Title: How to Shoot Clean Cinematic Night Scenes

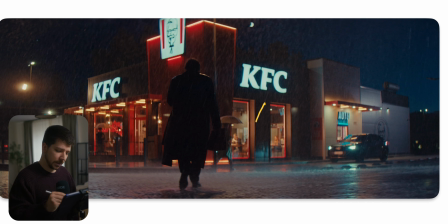What I mean with composition, you have to have highlight interest into your scenery. Because I told you before, dark things in an image, boo. Bright things in an image, yeah. That's the reason you choose a frame.
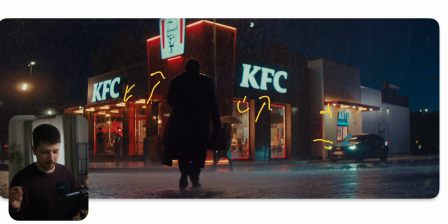We have as much light sources as possibly possible, because it makes the image feel more alive. Also, you have different light sources. You have this blue one, then this warm one, which also creates nice color contrast.
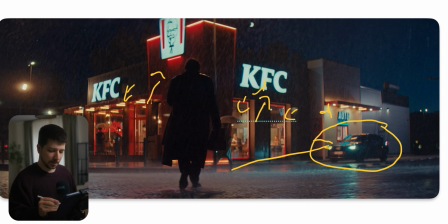Cars are always also a natural way to create a little bit more exposure and interest in sceneries, because car lights are common. So it's not something that feels fake or unreal. Also a great tool to when you have a walking shot and just a few steps that they walk through the light,
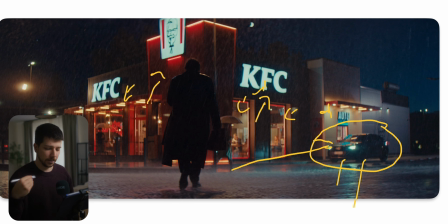that they get a bit of interesting and a few meters when they walk around. Then next thing what they did here is also pretty cool is they put them into a silhouette. What I mean with that is, I told you before, there's probably a big light coming from the top, filling out the scenery.
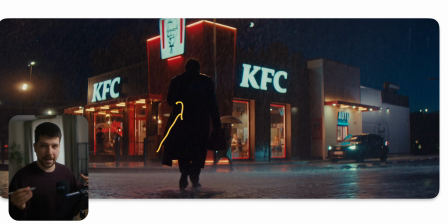It also could be not. It really depends on the location, the art, but most of the time that is how I would do it. Or you would backlit the whole scenery, which means you would put also a light or a lot of lights as high as possible and
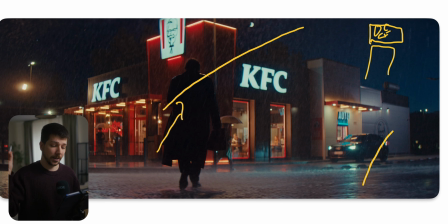blast it across the scenery so that you extend your moonlight and your exposure a lot across the whole scenery so that you have an area where you can walk and there's always a motivation where the light is coming from. It doesn't look like they've done it here.
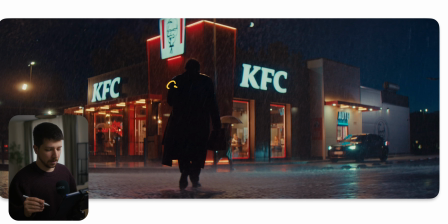So he only gets the reflections from the wall and everything across that so that he creates another layer. Always think it's nice. We still have to work in layer. So they put him dark and our focus should be on the cave C. The next thing what really helps at night is rain, wet floor.
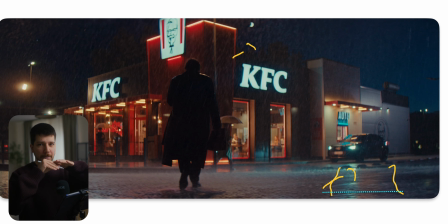Because wet floor reflects light so that the frame doesn't just stop at the ground, it will extend to the ground. So we have a more three-dimensional feeling. But a wet down is most of the time pretty difficult because you need a lot of water and you have to keep pouring then so that the ground is wet.
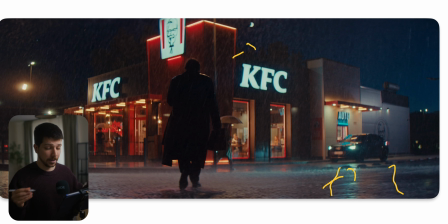But it's also for studio-like scenarios where you just want to make the scene feel a little bit bigger. It's always a great tool. How do you get rain in scenery like this? There are different ways where you can do it. You not 90% of the time, but you have to hire someone to do it because you need pumps that really strong and also for a big area.
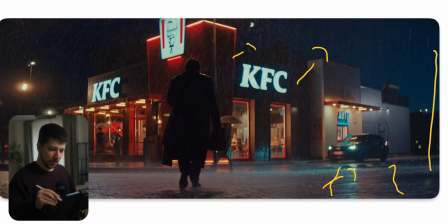I never done it, have rains on this big of a scenery. Most of the time it's for a small area and it's as easy as you can imagine. This is most of the time big long pipe which are on pumps where there's a big water source on it and it just pours out of it and it rains down.
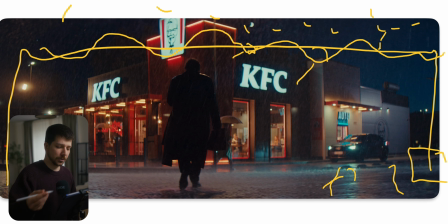You put it really high and that's just it. And when you want to do a bigger area, you probably have to do more of them. But it's also very limited. It depends on the pumps that they have with it, how high they can go, because you still need a lot of power to do it.
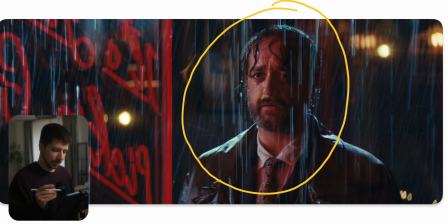So this is a shot from the inside. And as you can see, we still use the same techniques here. So the next thing you have to always look for are light motivations at night. He stands on the window. So what light should he get?
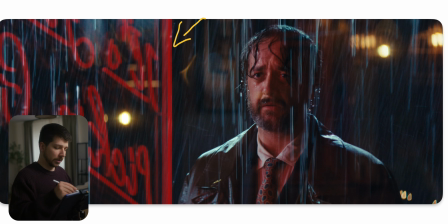Could be the light from the interior, just a warm light source, but also we have a lot of red LEDs and maybe this one looks cooler. It also helps to pick up the color palette of KFC. So we put this neon signs in the way.
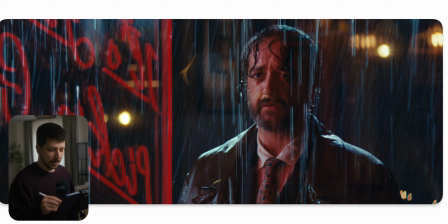Now we have a reason to light him red. Just writing red with no context wouldn't look good. So we have to put something in there that you have an argument to light him red.
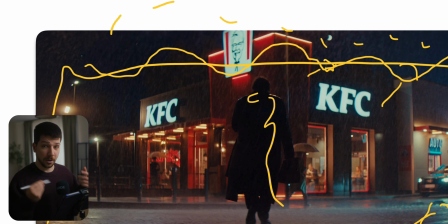Also know, as you saw before, on the shot, he was a pure silhouette. But now in the close-up somehow gets this nice moonlight across them.
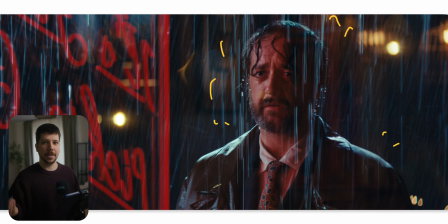And that's what I mean with don't care too much for lighting continuity because you light per shot. When the mood and the overall sense of the scene feels the same, you don't have to follow the same light logic. If you would do this every time, your lighting wouldn't look as good. So don't do it.